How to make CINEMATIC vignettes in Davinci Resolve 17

Hey y'all, welcome back to another video. Today we're talking about shaping light and color grading and going from an image like this to something more like this. As the title suggests, this is one of my favorite color grading techniques right now, and it's a relatively small amount of work for what I think is a pretty massive reward that I get out of it. My favorite thing about this technique is it takes your viewer's eye and points it directly towards your subject, whether that's a product, a face, whatever. It makes it very clear what you're wanting your audience to look at, and it honestly makes my eyeballs really happy to go from this image to this one. But I hear you, Dustin, that's just a vignette. It's literally one of the most simple color grading photo editing techniques, and this video is pointless and I'm gonna click away now. But don't, because as with any color grading or video effect, there is a way to do it tastefully and make it feel more natural and kind of baked into the image. And then there's a way to do it where it takes away from the story, it's a little bit overdone, and the viewer's eyes being drawn towards the effect instead of the story in the image. That's a lot of setup and introduction. Basically, I'm gonna show you how I use masks, or windows as they're called in DaVinci, to shape light and point it towards my subject. Let's get into this computer and I'll quickly run you through how I do this. Okay, so we're here in the color panel.
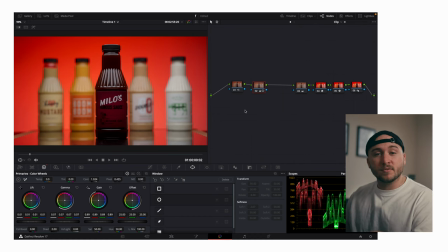[1:20]
I've already kind of done my color grade, brought it from S-Log into Rec 709. Done a few other little things, but now we want to add that touch, that spice, that sugar. That's not the phrase. We want to add that extra little bit of flavor. Metaphor's over now. Let's do this.
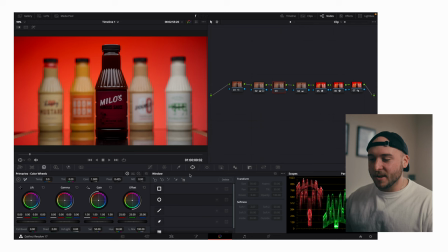[1:38]
So we're going to add a node, come down here to our windows, grab a circular ellipsis. We're going to grab a circle. What is this called? It's called a circle. Okay, so we have our circle.
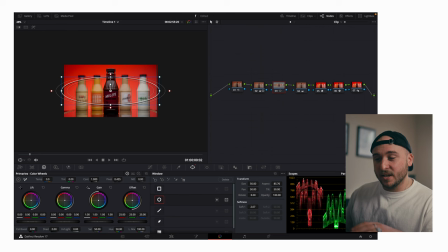[1:50]
We're going to make that classic kind of vignette shape around almost the whole image.
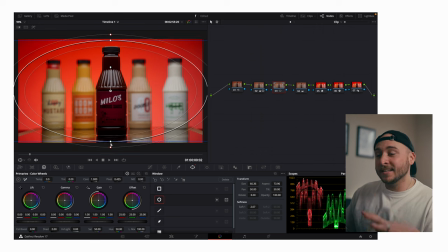[1:54]
And then this is kind of step one of making it look baked in and more natural. We're gonna feather this out all the way.
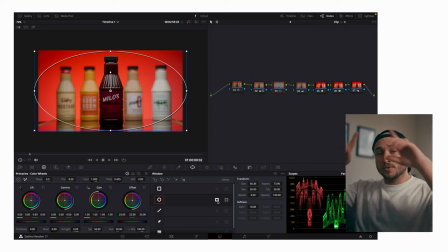[2:00]
Next, we'll come down here and click this button that inverts the mask and makes sure we're only affecting what's on the outside of the mask, not what's on the inside. And then come over to gamma, bring that down a few notches, and bring the gain down a few notches.
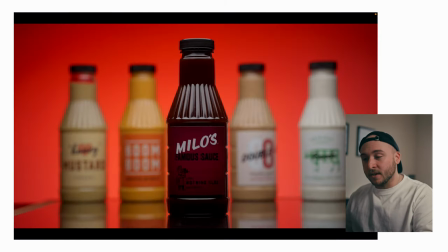[2:14]
So obviously every image is different. At this point, I'll start checking to see kind of how it's affecting my image.
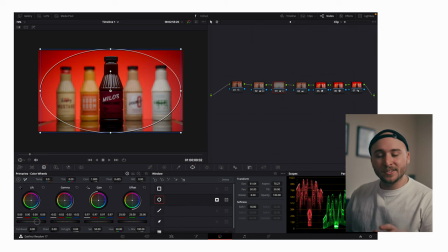[2:20]
My main thing is I don't want the vignette to be too dark. That's why I'm not using the lift. I'm bringing the gamma down and the gain down, but I'm not trying to like crush those shadows.
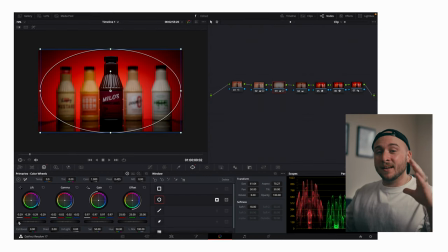[2:29]
That's very heavy, and color grading a lot of times is all about subtleties.
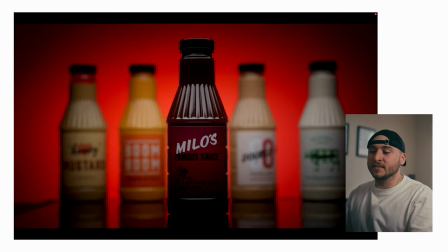[2:34]
So we definitely don't want to like bring it somewhere obviously. I mean, obviously, I don't even need to tell you that.
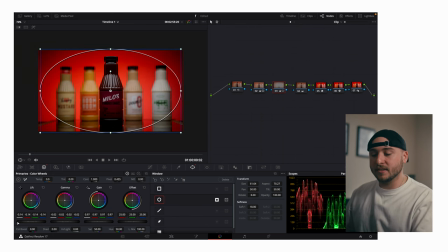[2:39]
But I wouldn't want to get anywhere too deep like this. That's a little bit much for me.
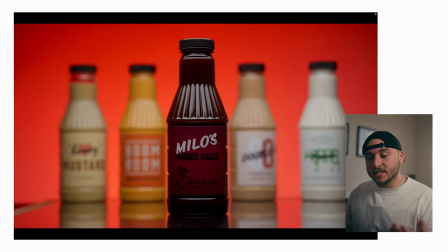[2:44]
So I would say that looks pretty good. And again, I'm using just the gamma and the gain, but I hear you, that's the simple stuff.
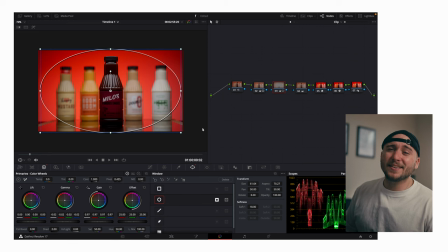[2:50]
Just a vignette. Here comes the spiciest part of the spice. So we're gonna right click, add a parallel node, do another circular window, zoom in a little bit here.
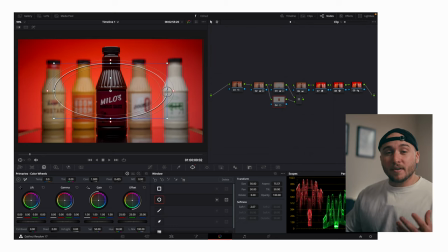[3:01]
And this one is to brighten up or highlight our main subject. So for this mask, another part of making it look natural to my eyes is not capturing just the subject, but kind of expanding that mask a little bit to capture other parts of the image.
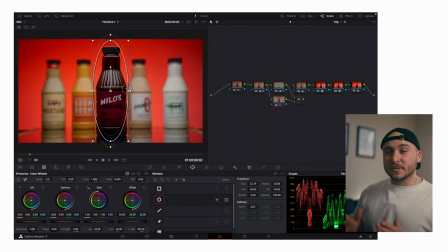[3:14]
I don't want it to be super noticeable that I'm brightening up this specific part of the image, this specific product, this specific face. I prefer there to be a nice gradual roll off of the exposure. I still wanna make it brighter and highlight it, but just not so distinctly and specifically.
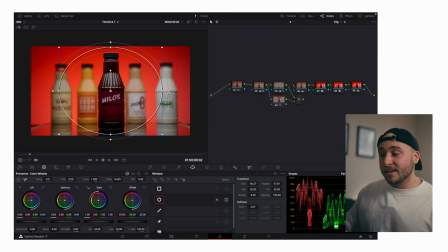[3:29]
So I'm gonna leave this mask like this for now. Again, feather this one 90 to 100%. And this part's really important for that whole natural look too. I'm working with the gamma and the gain again to make it brighter. So I'll bring those up. Just kind of see what I'm working with. Let's see what that looks like.
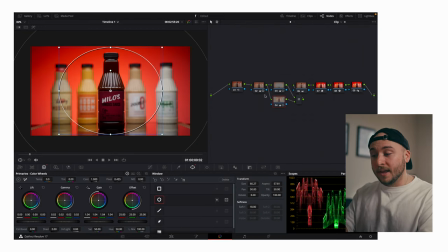[3:48]
It's already doing a lot to make sure my eye is on that bottle and not kind of back here where honestly the lighting is a little bit brighter. This shot is a perfect example for this technique because the lighting is already like this.